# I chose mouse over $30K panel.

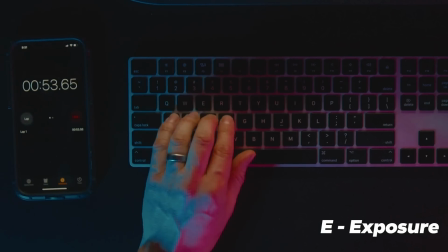The next one looks pretty dark so I'll hit E and drag up to bring up the exposure for the whole image. The sky is looking way off so by hitting V for the vectors tool and then clicking and dragging on the sky, we can adjust the colors more towards blue.
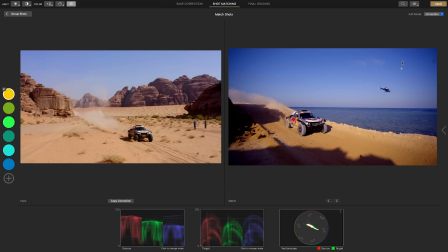The sky is also oversaturated so I'll hold down the shift and drag down to reduce the amount of blue. The sand also looks overly saturated so after clicking on it and then holding shift again, we'll drag down to reduce the saturation.
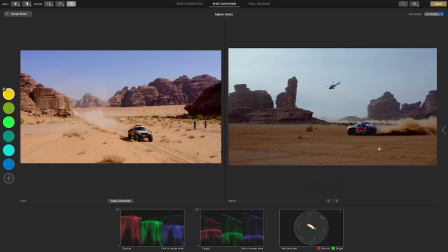The next clip just needs a slight bump in brightness to the sand so I'll hit shift E for selective exposure and on the sand I'll drag up to brighten the midrange.
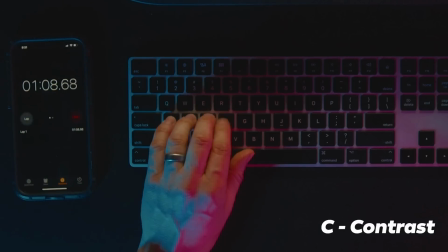And for our final clip of the scene, it's looking a bit flat so hitting C for contrast and dragging up gives us the contrast we need. Then S for adding saturation, and then shift E for selective exposure to recover detail in the shadow areas of the mountain.
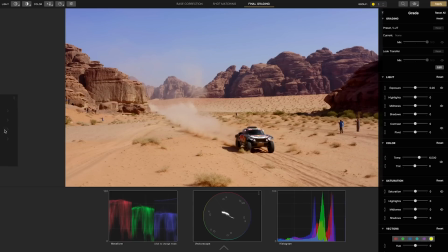So now that we're done with shot matching, let's jump to the final grading page to give us a look. Here in the looks section we have a wide variety of looks that we can see previewed as thumbnails.
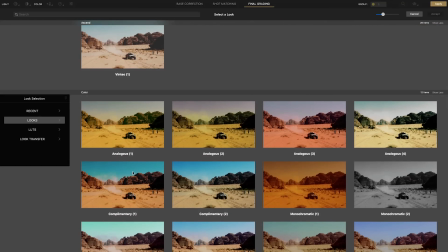I think this nice complimentary look of teal and orange will augment the sand and sky and will work wonders, so I'll select it and hit accept.
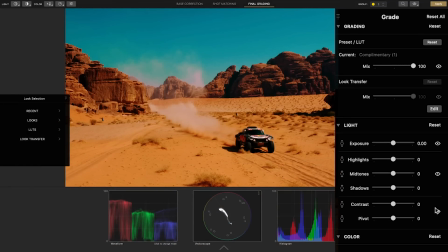At first it's too strong so in the inspector we can bring down the intensity with the mix control until we reach that sweet spot.
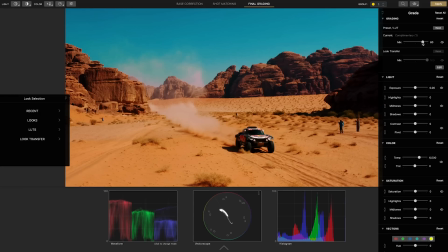Although this is a nice finished look we can add some final touches to it. Hitting shift E for selective exposure we can bring up the shadow areas.
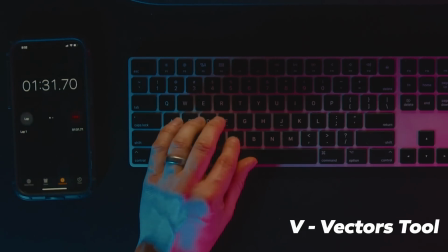Then for the sand to make it less reddish we'll hit V, click on it and drag it to lean up more torrents orange.
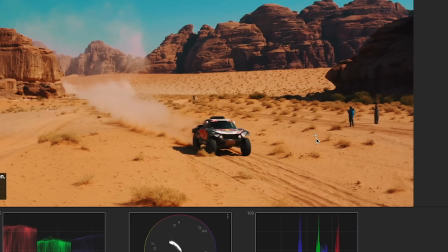Then to boost the color of the sand a bit while holding shift I'll drag to add more saturation.
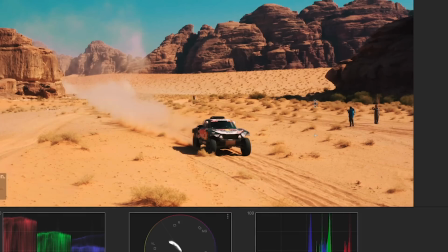Then use the CMD key and drag up or down to adjust the exposure of just the sand until we find that nice density.
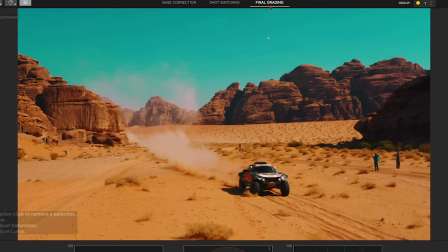For a final touch of the sky I'll click on it and drag, whoops I don't like that teal, so I'll drag down to give it more of a realistic shade of blue.
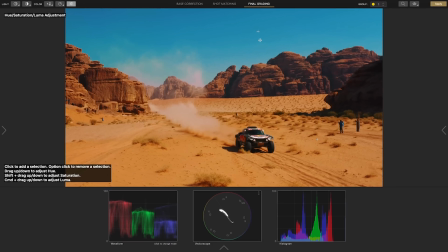Perfect! To see the before and after I'll use the keyboard shortcut CMD Y and TIME!
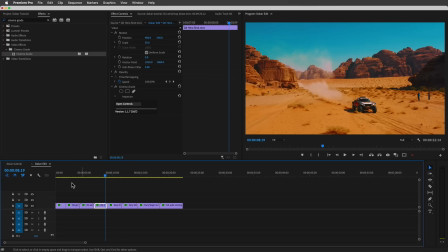We'll hit apply and go back to Premiere. and now we can see the whole scene played back.
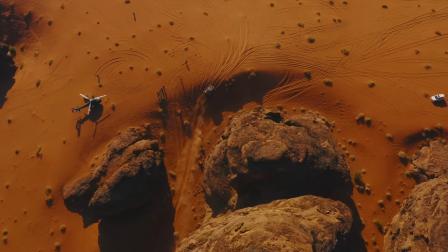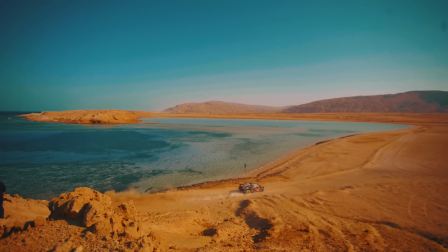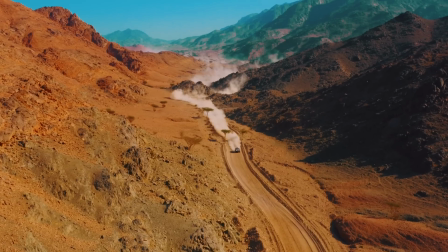Now obviously a hidden advantage I had was that I actually designed this software but we are constantly making improvements based on feedback
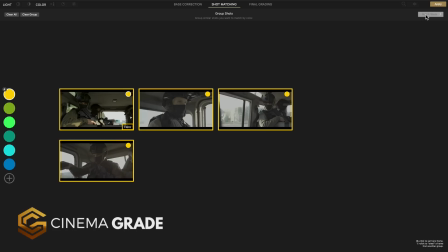so if you'd like to give this a spin to see how it can greatly speed up your grading and let you finish projects in minutes instead of hours you'll find a
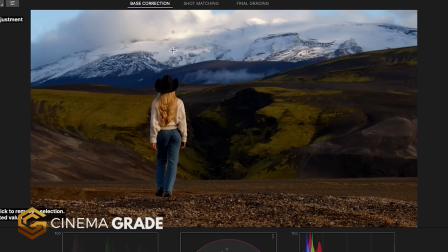link for cinema grade in the description below and when you use coupon code YouTube 20 you can get 20% off your purchase at checkout for a limited time.
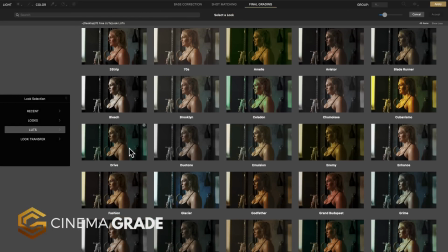We feature over 90 built-in looks including film emulations, film grain, and a complete end-to-end color training so there's no more guesswork.
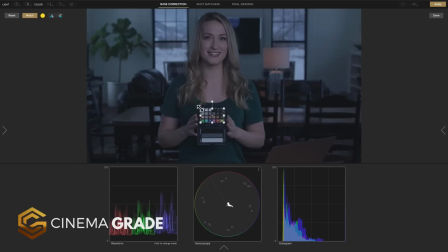You get everything you need all in one place to get pro cinema results so you can stand
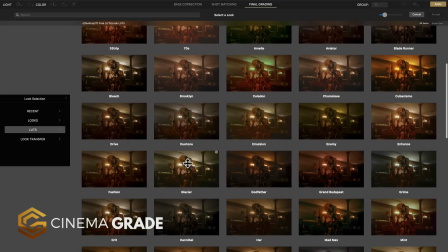out in less time than the time it would take to find good grading tutorials on YouTube. For more videos like this, click the subscribe button and then the bell to be notified of our next one. I'll see you in the next video. You can make the grade. You